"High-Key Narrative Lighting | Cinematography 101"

Welcome to another episode of 4-Minute Film School. My name is Valentina V, and before anyone comments on it, yes, my voice sounds like a frog. It's okay, I'm sick. But regardless, today we're gonna have a great episode. We're talking about high-key interior lighting. Let's go.
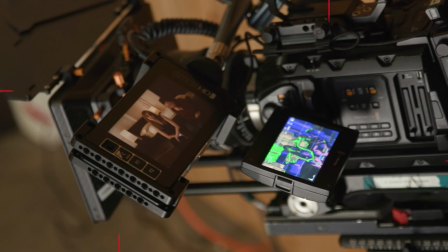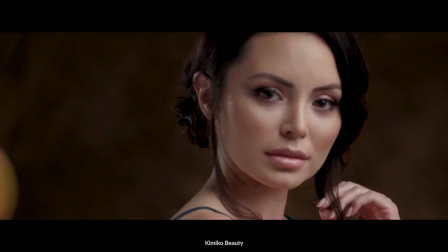So I'm here with cinematographer Austin Sabado, who is a commercial DP, but he's also shot a lot of narrative films. And today we're talking about high-key interior narrative lighting. And I know that could be a little bit confusing. So first, what is high-key lighting? High-key is really just less dramatic, less shadows, and less contrasty. So why would you want to use high-key lighting in an interior narrative setting?
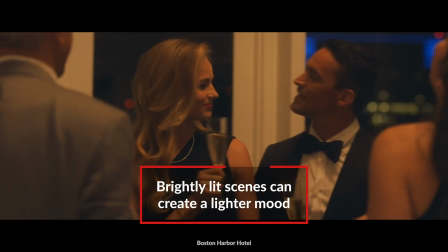Well, high-key enables you to create an uplifting mood, a positive atmosphere in your scene. Oh, that makes sense. You don't want everything to like sort of fall into shadow and be dark and broody.
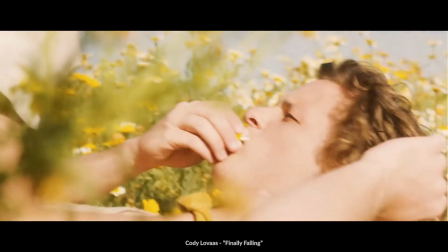So when you're approaching a high-key lighting scenario, what are the things that you have to think about?
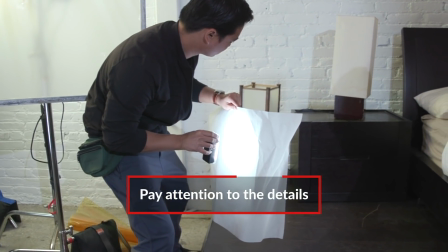Well, you definitely want to pay attention to your details. Make sure you really examine the entire frame.
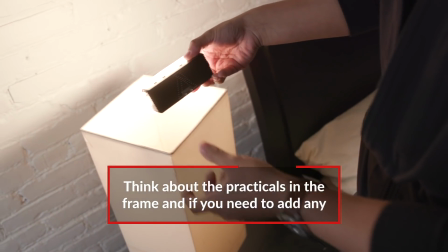I think as well as practicals, you want to pay attention to that, as well as think about what practicals you can add. And lastly, what's motivating your ambient fill in your interior?
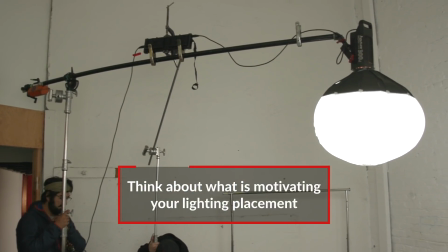Is it the practicals? Is it the window? Is it something else? All right, well, with that in mind, let's go look at some examples.
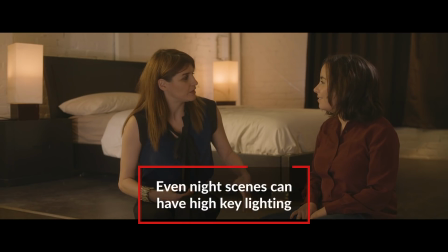So this first setup is an interior at night. So you're pretty much going with like warm tonal lighting.
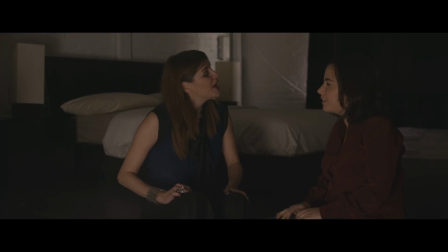How did you approach this lighting? So I looked at my entire frame, saw what was there, looked at the small details, saw that there were practicals, but they didn't have any bulbs in them.
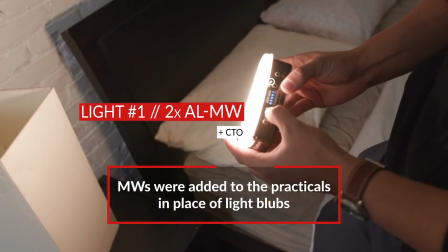So I threw in 2 MWs, threw on some CTO, which actually are included with the MW package, which is awesome.
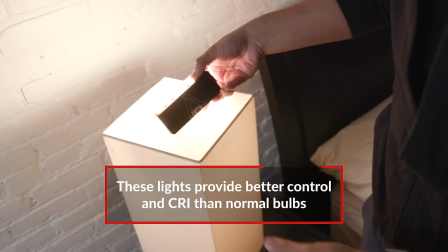And then we kind of expanded from there. So when you're using these LEDs, you can get very accurate exposure as well as great CRI. So then how did you build on from there? Right, so again, we're still looking at all the details.
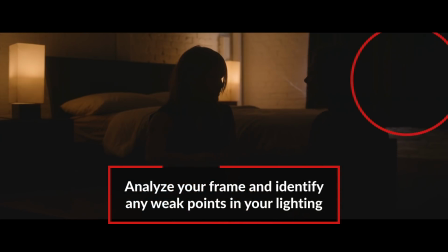I noticed that on the corner right of the frame, there was kind of a black curtain and it was completely black.
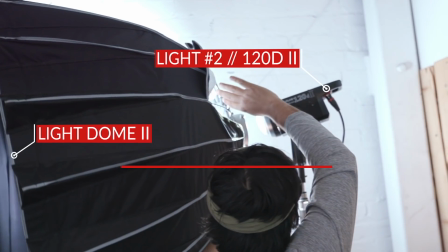So I wanted to add in some texture. I kind of wanted to recreate like a lampshade. So we threw up a 120D with a light dome and then also threw in some CTO.
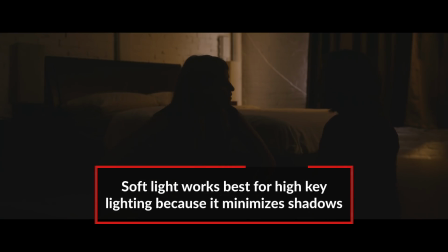So I like that you put a light dome on there because that makes it softer and a little bit more high key.
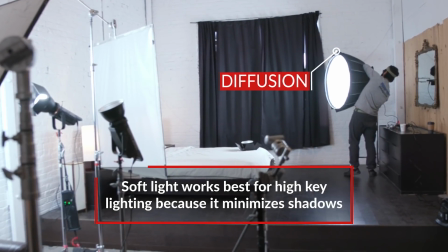If you didn't have that sort of diffusion in front of it, it would have just been really harsh. So what's the next light you put on there?
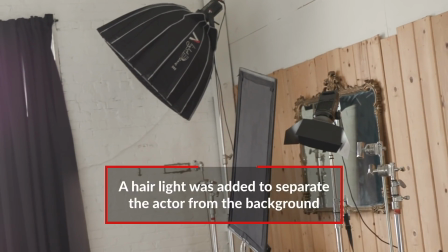The next light was a hair light. And the reason why we did that specifically because our character had dark hair and so it was blending too much with the black curtain.
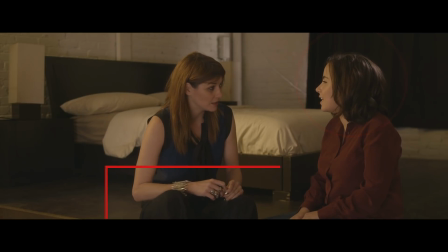So having that hair light kind of created that separation. Next, we had our key and our fill.
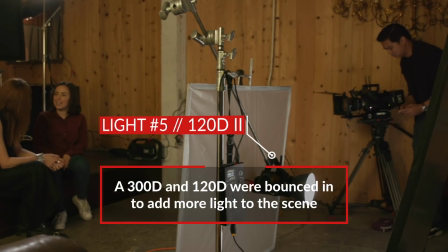So our key was a 300D bouncing on a 4x4 bounce card, as well as our fill was a 120D also bouncing off a 4x4 bounce card. So a few places in your image were sort of receding into shadow, and that's not a very high key situation if I do say so myself.
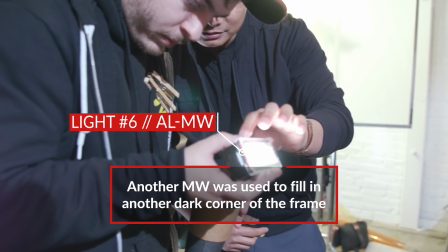So how did you adjust that? We had a little light, another MW, and I had to place it right where the drawer is at because that drawer was just falling into the basically blackness.
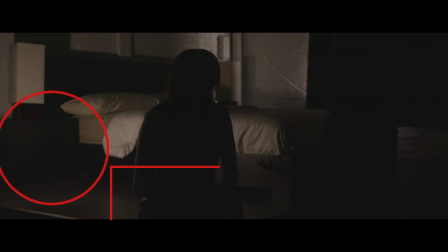And so our little MW just kind of keyed that in. I like how you're not afraid to take a light and place it. A lot of DPs are like, oh, okay, like this looks fine, or I don't have time, or I don't have the resources to do something.
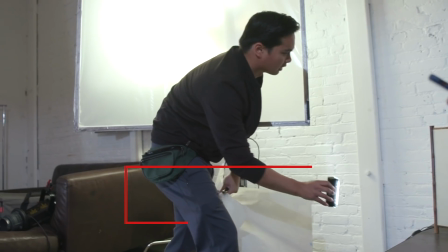But literally, if you have a small light and you can add that little detail, why not? It's just gonna make your image so much better. So kudos, let's see how you built that.
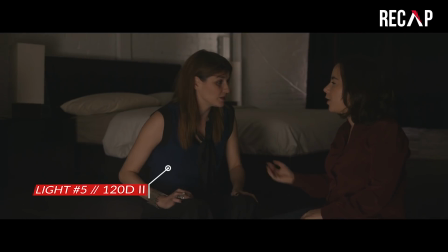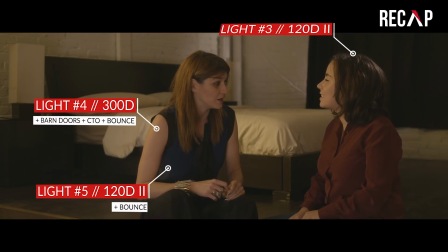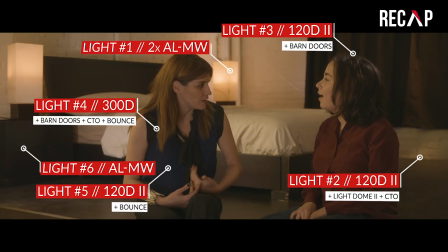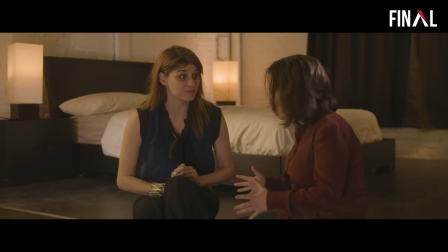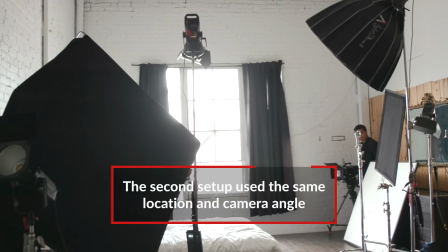So for the second setup, you had the same location, the same actresses, the same locked off camera, but it's now daytime. So how do you approach lighting a daytime interior high-key situation?
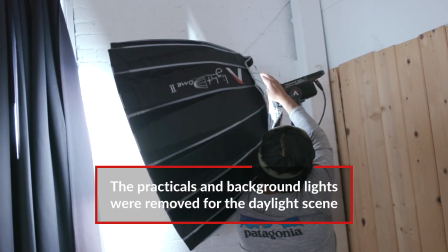Right, so we took away our practicals by removing the MWs as well as taking away our 120D with the light dome, that was our lampshade,
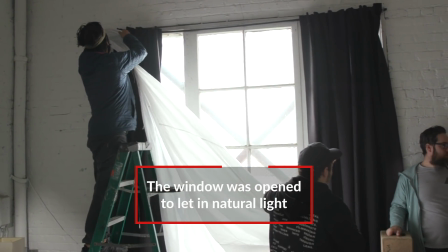and opened up the window, which created a nice ambient fill as well as a nice backlight for our characters.
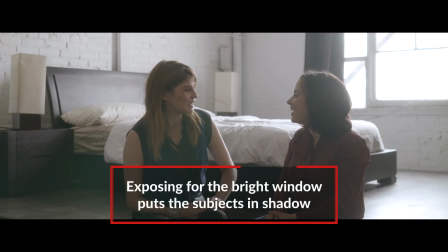If you just had the window, they would have been like totally silhouetted. So what else did you add back in there?
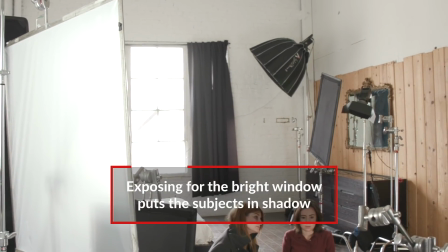So we needed to compensate from the big window source that was backlighting our characters.
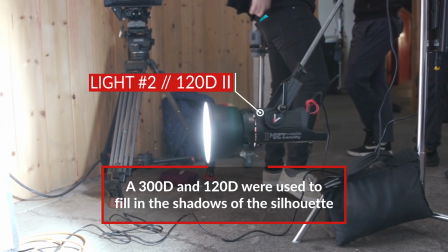We had a 300D bouncing off a 4x4 bounce card, as well as a 120D, using that as a fill, bouncing off a 4x4 bounce card. Cool, let's take a look.
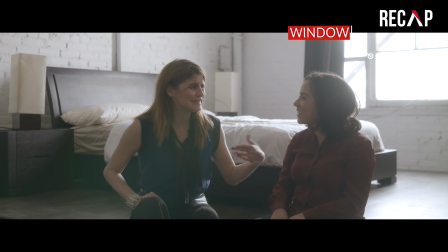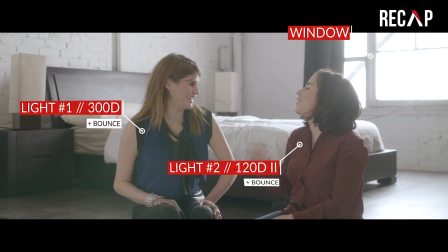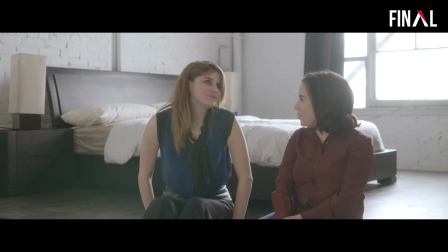So last but not least, you had this couch setup and you lit it a little bit differently than before, because before you focus on the background first or the practicals first, and this one you decided to go with the fill first. Right, so the fill was a big 8x8 muslin So what was that fill?
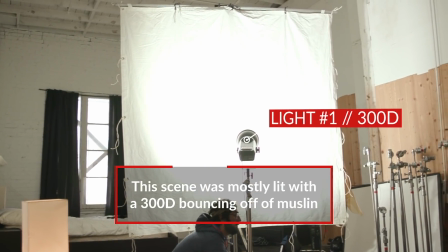which we were bouncing a 300D off of that, and that just kind of created a nice ambient fill into the scene.
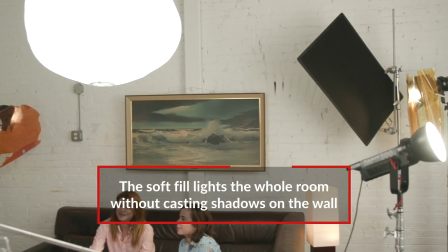I like that because it's such a big soft source, it also lit up the background or the back wall,
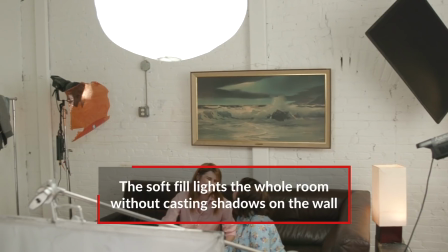but there were no shadows from your talent onto the back wall. So how did you build upon that?
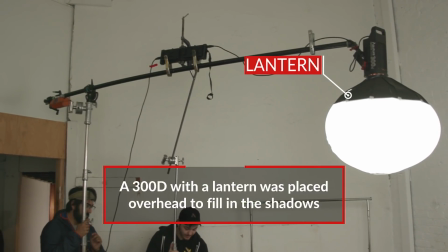We had a 300D inside a China ball and kind of had that right overhead our talent, and the reason for that was to kind of eliminate some of the shadows, adding some more fill.
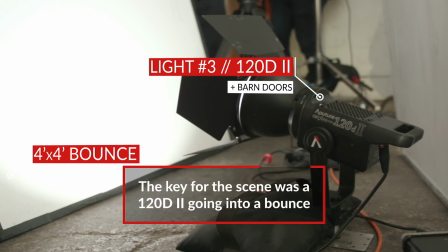We then added in our key, which was just a 120D bouncing off a 4x4 bounce card.
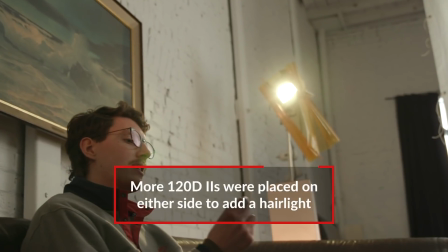And so that would key them in on the front side. And then our hair light, which was two 120Ds, both on each talent, just getting their hair.
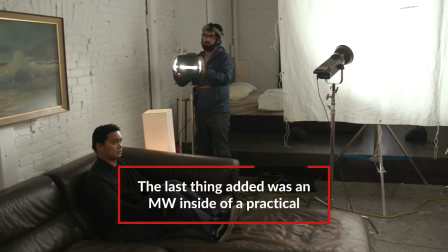And then lastly, there was a practical on the right side of the frame, which we added in an MW. So I like that practical is still playing in the frame, but you're not building your entire lighting setup around a practical. Let's take a look.
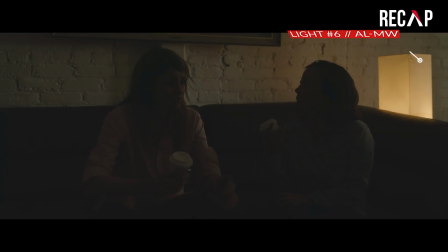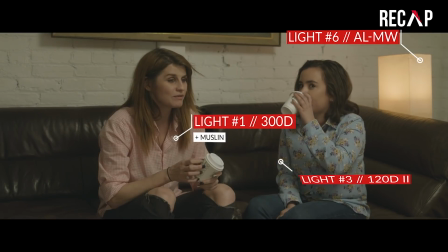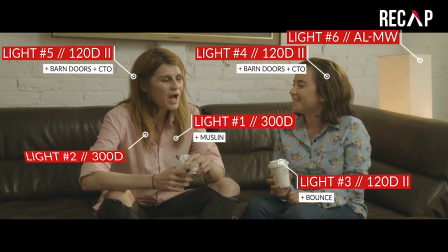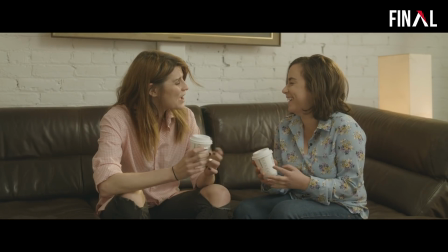So that is your episode on HighKey interior lighting. Austin, what are the things we have to consider before we set up a HighKey interior shot?
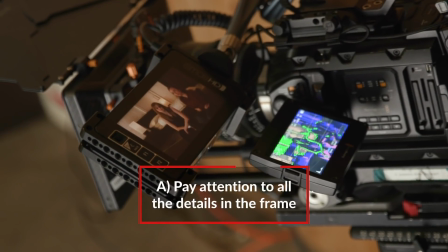Well, when you have your entire frame up, your composition, you want to look at all the details.
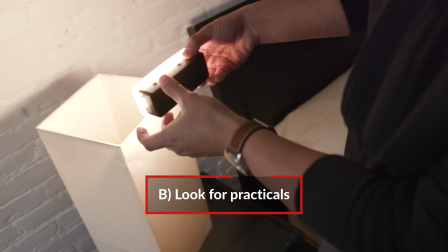Small details are very important. Another thing is look for any practicals. Maybe you can add in a practical. And lastly, what's your motivation of your ambient fill?
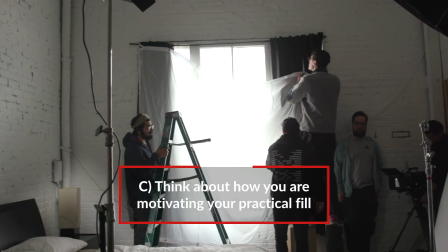Is it the practicals? Is it the window light? Is it something else? I really like your setups because they look like they can belong in like an actual movie or TV show, which actually leads me to my question for you.
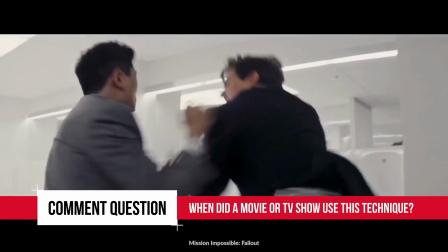Is there a movie or TV show that you think uses this technique very successfully, and why?
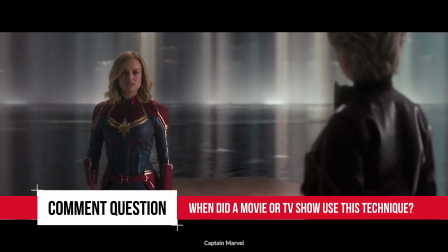Leave your answer in the comments below. And the best comment is going to win an Aputure MW. It's our new underwater light. It's super bright. You'll love it. If you like this channel, if you like what we do here, subscribe, ring the notification bell, do all that.
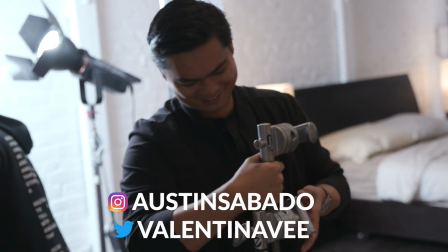You can follow Austin on Instagram at Austin Sabado. Or you can follow me on Twitter at Valentina V. And until next time, guys, hope you enjoyed. Bye.